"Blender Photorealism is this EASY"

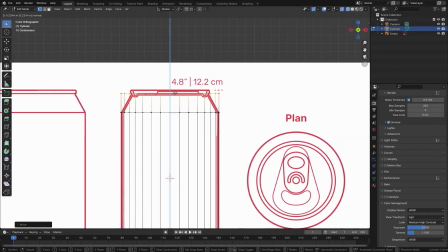(0:01)
Have you ever had this problem? You spend hours making a nice model in Blender.
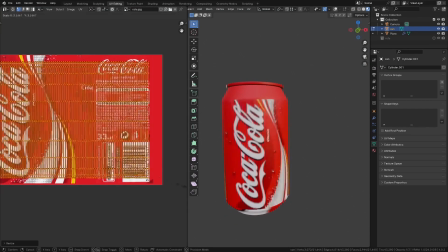(0:07)
You unwrap the model and texture it. You set up a little backdrop for the scene.
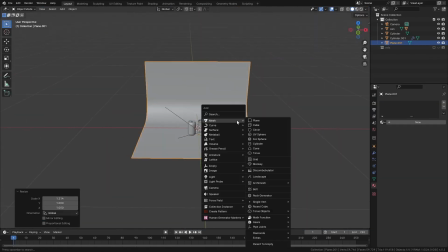(0:12)
You light it, hit render, and it looks bad. Really bad.
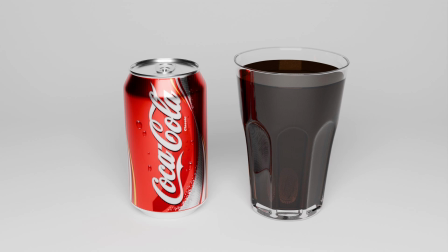(0:18)
It's certainly happened to me before. In fact, this is my first ever Blender project from 2017.
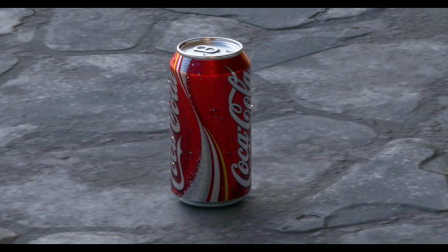(0:26)
I often see other people posting really nice models online that are let down just by the presentation of the scene.
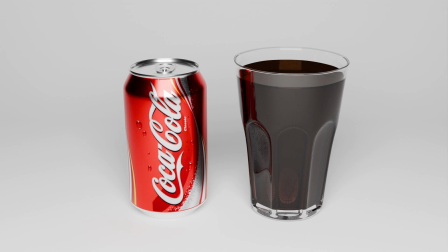(0:33)
So today I want to show you how I would take this exact scene and significantly improve it with just a few minutes of extra work.
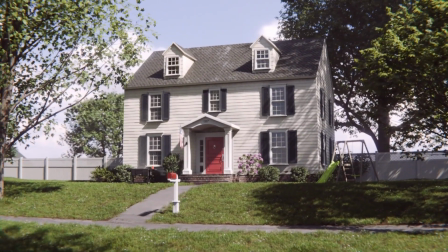(0:41)
Before we get started, I just want to briefly say that my new course, the Exterior Masterclass,
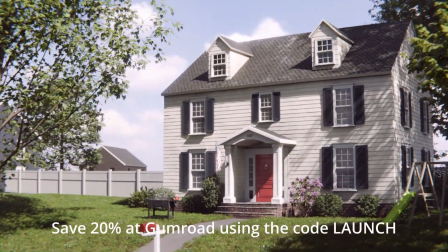(0:47)
is now available, and you can save 20% off at Gumroad using the promo code LAUNCH.
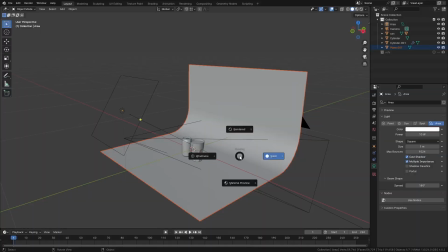(0:53)
More on that later. So the first thing I would do to this scene is to change the lighting.
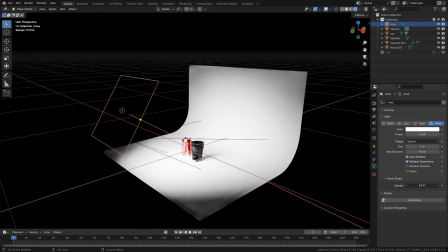(0:58)
Reducing the beam size of an area light will put more focus onto the objects,
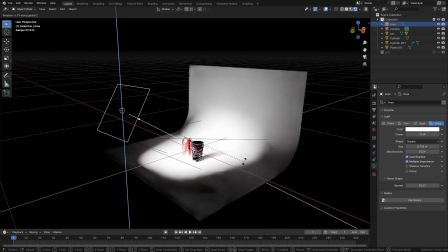(1:02)
and moving the light to the side slightly will make the shapes pop out more by adding a sense of depth through the shadows.
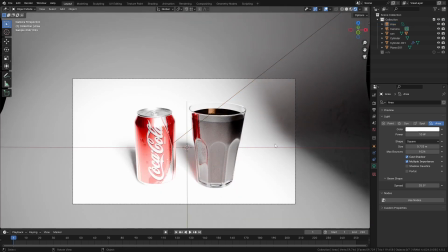(1:10)
You almost never want to light objects directly from the front.
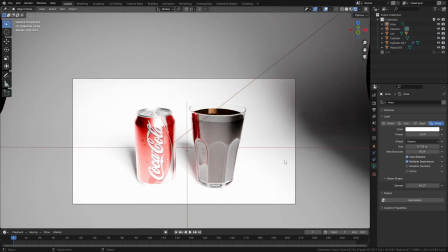(1:13)
You always want to have the light coming from the side so that you can actually see the shadows and get an idea that this is a three-dimensional shape.
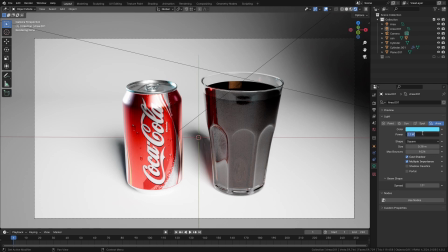(1:20)
You can also add a differently colored light from the opposite direction, which will make the shapes pop out even more from the backdrop.
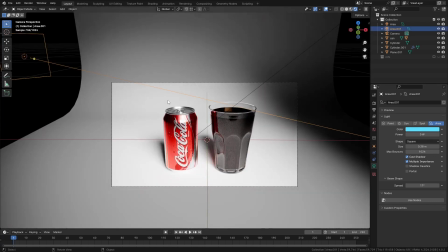(1:28)
I have a whole video all about lighting fundamentals if you're interested in learning more about that.
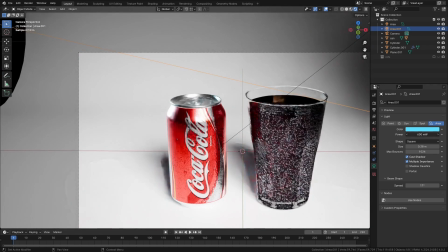(1:35)
Secondly, reflective surfaces such as glass and metal are all about reflections.
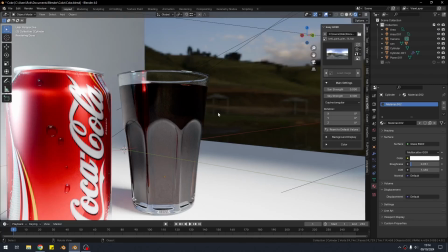(1:41)
So adding a low strength HDR image to the background is a great way to add some visual interest to the reflections,
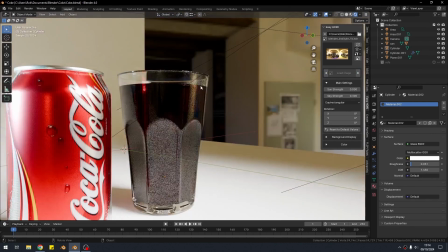(1:48)
and it'll make everything look a little bit less fake.
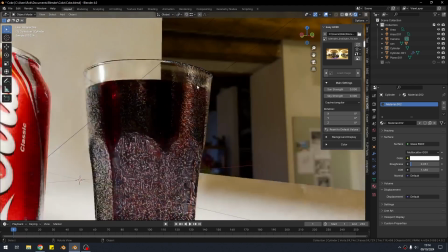(1:51)
I use this free add-on called Easy HDRI to cycle through my library of background images and find something that I like.
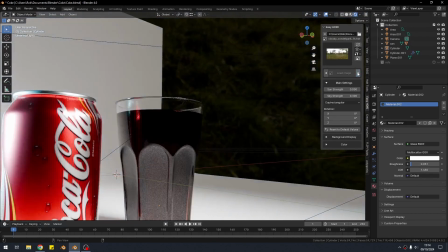(2:00)
As you can see, this immediately makes things look more realistic.
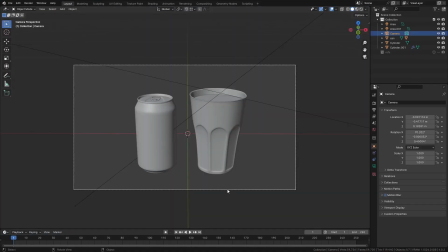(2:04)
The next problem that we have with this scene is the fact that it's just so damn boring.
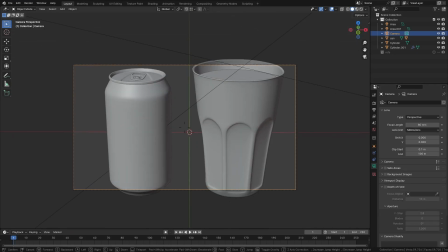(2:09)
It's basically just two assets on a plain background viewed straight head-on.
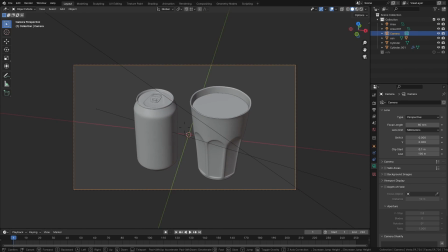(2:14)
Who wants to look at that? Most product photography uses a long focal length of 50 to 100 millimeters on the camera.
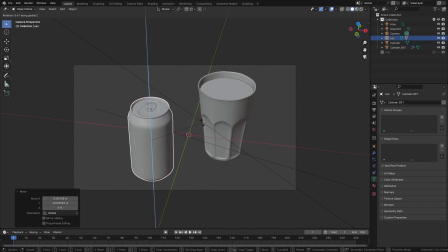(2:22)
I'm going to set this camera to 80 millimeters, and then I'm going to actually move it so we get a better view of the assets.
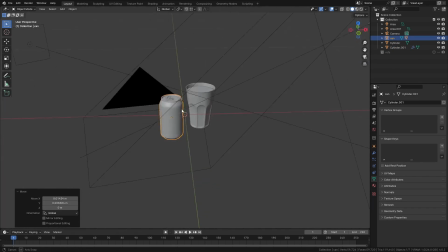(2:28)
Then I'm just going to play around with the positioning to make this look a little bit more natural.
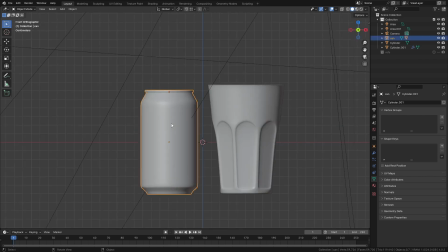(2:33)
You never want to have all your objects perfectly lined up. I'm also going to duplicate the can, and I'm going to move it onto its side, and then I'm going to put this in the background of the image,
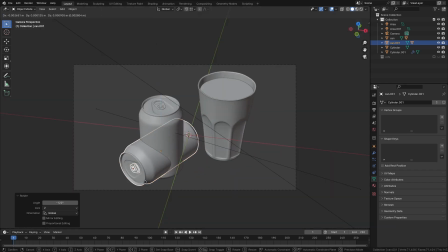(2:43)
once again just to add a little bit more visual interest so there's actually something to look at.
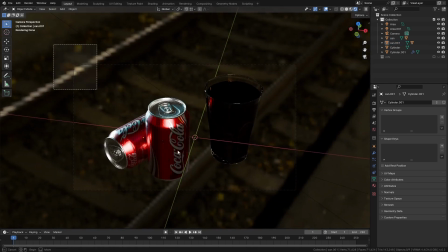(2:48)
That plain white photography style backdrop isn't doing this scene any favors, so I've deleted it.
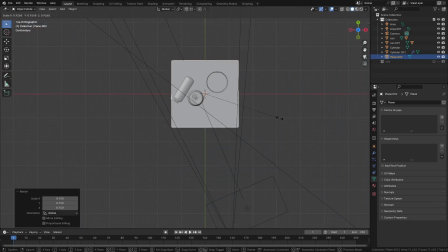(2:54)
We'll have to come up with something a little bit more interesting. So let's try adding a cube, elongating it out, and then go into edit mode.
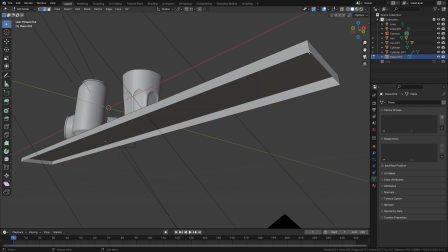(3:02)
I'll delete the bottom face, and then we will have to UV unwrap this later on.
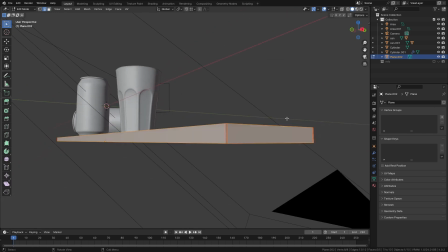(3:08)
So what I'll do is just select all four of the corners with Control, Alt,
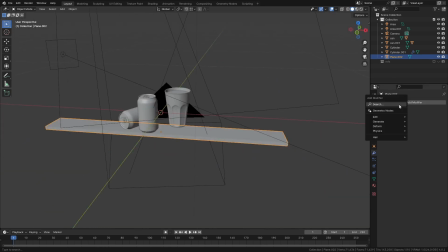(3:12)
and Click, which will select all of them at the same time, and I'll mark those as UV seams. Then back in object mode, I'll add an array modifier, which will turn this cube into planks of wood that the other assets can sit on top of.
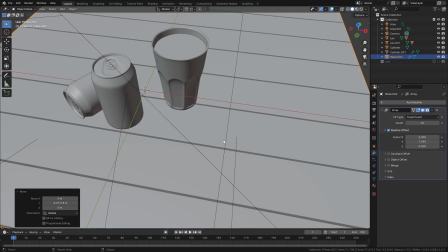(3:27)
If I can add a texture which has some sort of messy flaking paint on the wood,
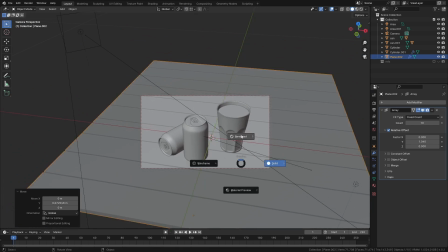(3:33)
it'll really add a lot of visual interest to the scene.
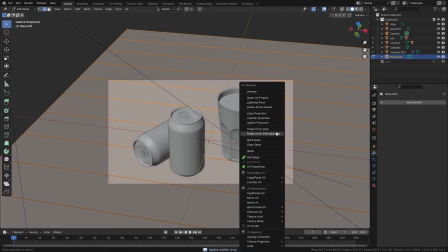(3:36)
So I just have to apply the array, unwrap everything, and then load in a PBR texture set of some flaking paint.
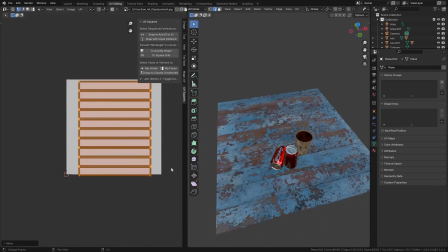(3:44)
Once the UV islands are all flipped into the right orientation and everything scaled correctly, we can already see that this shot is looking much better.
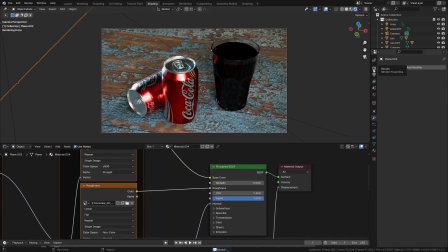(3:52)
The PBR texture set that I'll use has a displacement texture.
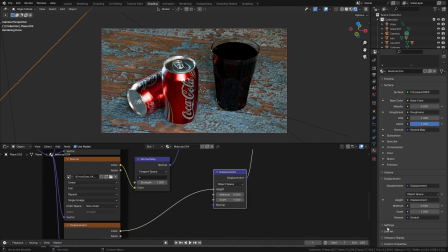(3:57)
To take advantage of this, I'll need to go into the material settings and change the mode to displacement only.
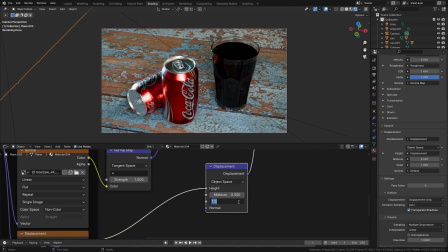(4:03)
The planks don't have enough geometry to actually be displaced at the moment.